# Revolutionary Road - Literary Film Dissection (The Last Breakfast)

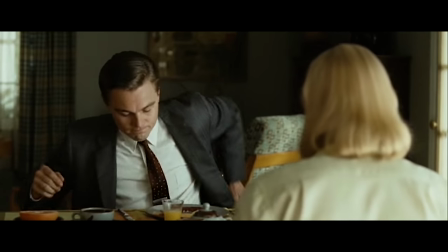8:15 We are then moved back to the over-the-shoulder shot, a more impersonal shot of Frank and April standing up.
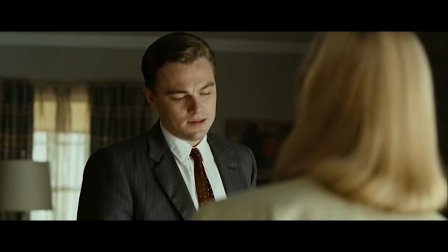8:21 He then thanks her for the breakfast.
Listen, though, April, this was really nice.
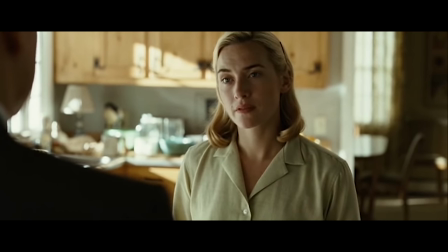8:31 I mean, it was a swell breakfast, really. I don't know when I've ever had a nicer breakfast.
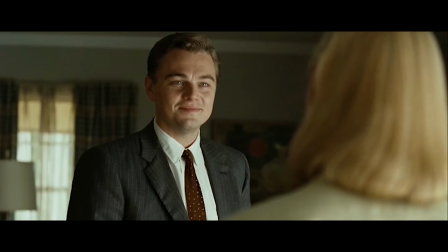8:40 Frank is described in the book that, quote, the walls of his throat closed up. He felt he was about to cry, but he managed to hold it back, end quote. In another close-up, intimate shot, with a shallow depth of field, April tells him that she enjoyed it as well.
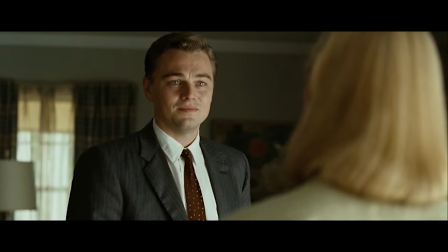8:59 Frank then walks off screen and we are left looking at April.
I enjoyed it too.
Frank then walks off screen and we are left looking at April.
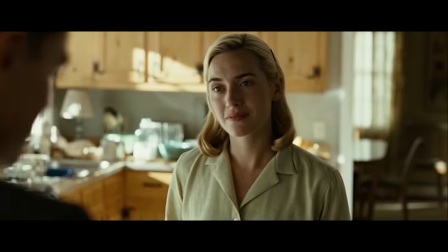9:09 Once he passes, she stops smiling and puts on a more fervent face and turns to see Frank out the door.
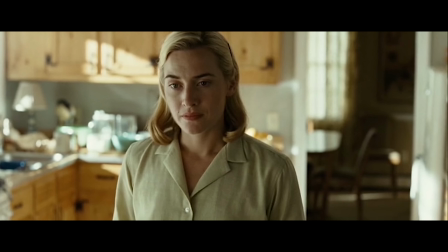9:17 We can notice from the beginning of the scene that April's clothing is actually very closely colored to the color scheme of the interior of the house, especially the walls. It is very pale and further shows how April is unbearably connected to the Wheeler home.
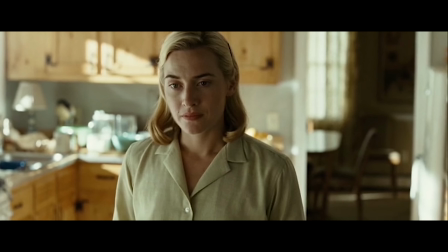9:33 It could also be noted that such light and pale colors portray a more airy personality, just as April has with her sometimes grandiose, unrealistic ideas, according to Frank. Looking back through the kitchen conversation, and then once they have stood up from the table,
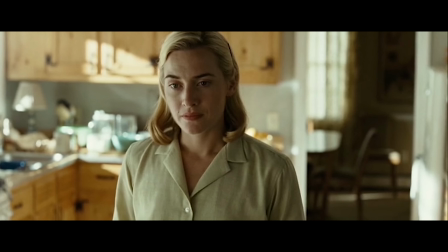9:49 we can notice that on April's side the sun is very brightly shining through the kitchen sink window, causing the light to shine off of all of the glasses, bowls, and light wood that the kitchen is furnished with. This fantastic natural light is ultimately illuminating April's character.
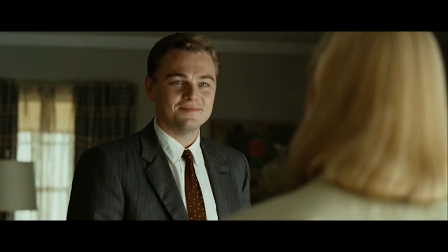10:04 When we look at Frank in the kitchen, we see the dark muffled tones of the living room behind him, yet his face shines due to the light coming from April's side. He even has a glimmer in his eye that is very prominent. This particular scene in the movie is a very important one, as it shows Frank and April's last moments together.
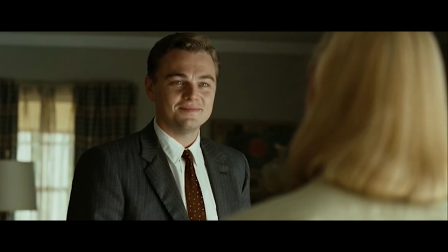10:24 It perhaps could be called The Quiet Before the Storm, even though the entire story up until now has been quite a whirlwind. It is if not the calmest scene in the film and the book, and leaves the audience wondering what exactly will happen next.
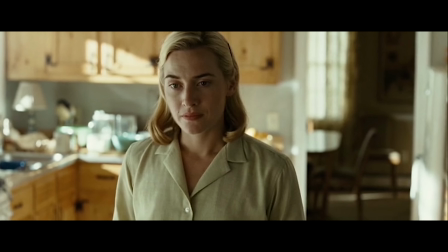10:40 It's very unpredictable. Of course, though, the audience will hope for the very best outcome for the Wheeler family, but April's small mannerisms hint otherwise. When we look back at April, we see that half of her face is lit up, but half is not,
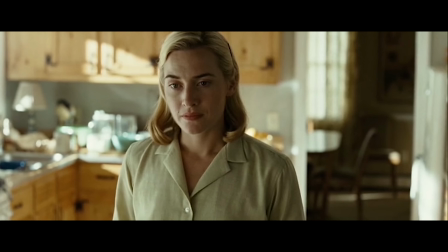10:56 and that the glimmers in her eyes are not as prominent, naturally. This is perhaps trying to symbolize to the audience that Frank is in a dark place, but sees the light, while April, who was once shining, is slowly digressing further and further into darkness.
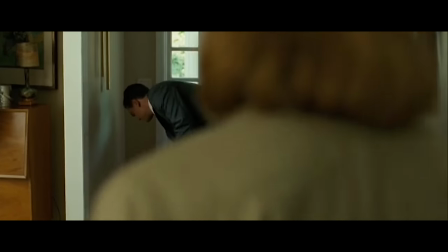11:17 Frank goes to the door and picks up his briefcase as April walks across the scene out of focus.
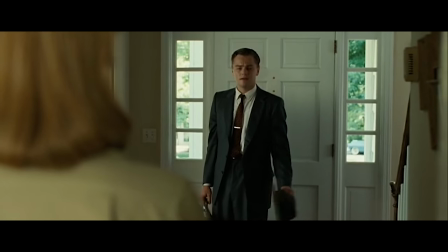11:23 Frank, looking quite sad and confused, turns and asks her, And you don't, you don't hate me or anything?
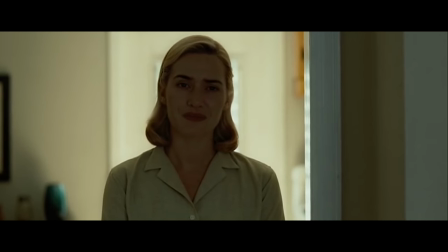11:32 We then cut to April, another shallow medium intimate shot. One thing that is noticeable, though, is that her face now has no light on it. In the book, it describes that, quote, Her eyes look deep and serious.
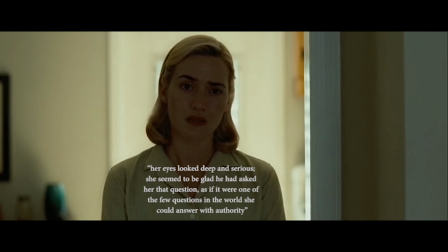11:47 She seemed to be glad he had asked her that question, as if it were one of the few questions in the world she could answer with authority, end quote.
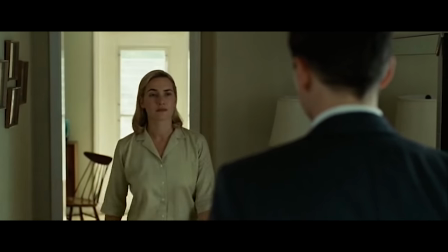11:55 In the film, we then cut to looking over Frank's shoulder as he watches April walk toward him.
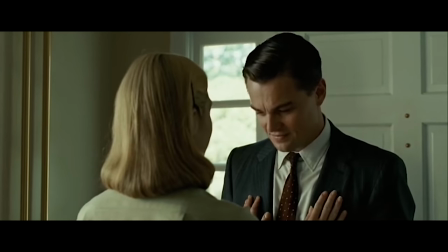12:00 As April does so, her face lights up the closer she gets to Frank.
Have a good day.
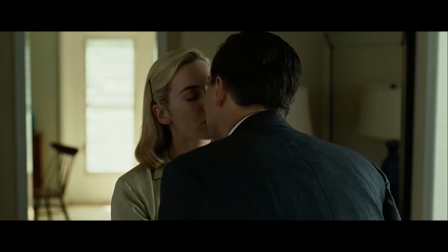12:07 This really symbolizes how dark of a place April is actually in, and how for one last time,
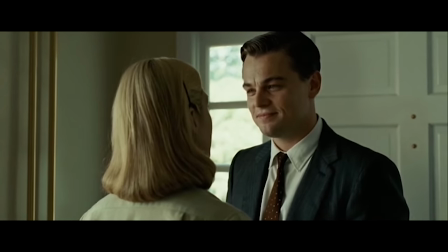12:13 she came into the light and acted as a normal housewife for her dear husband.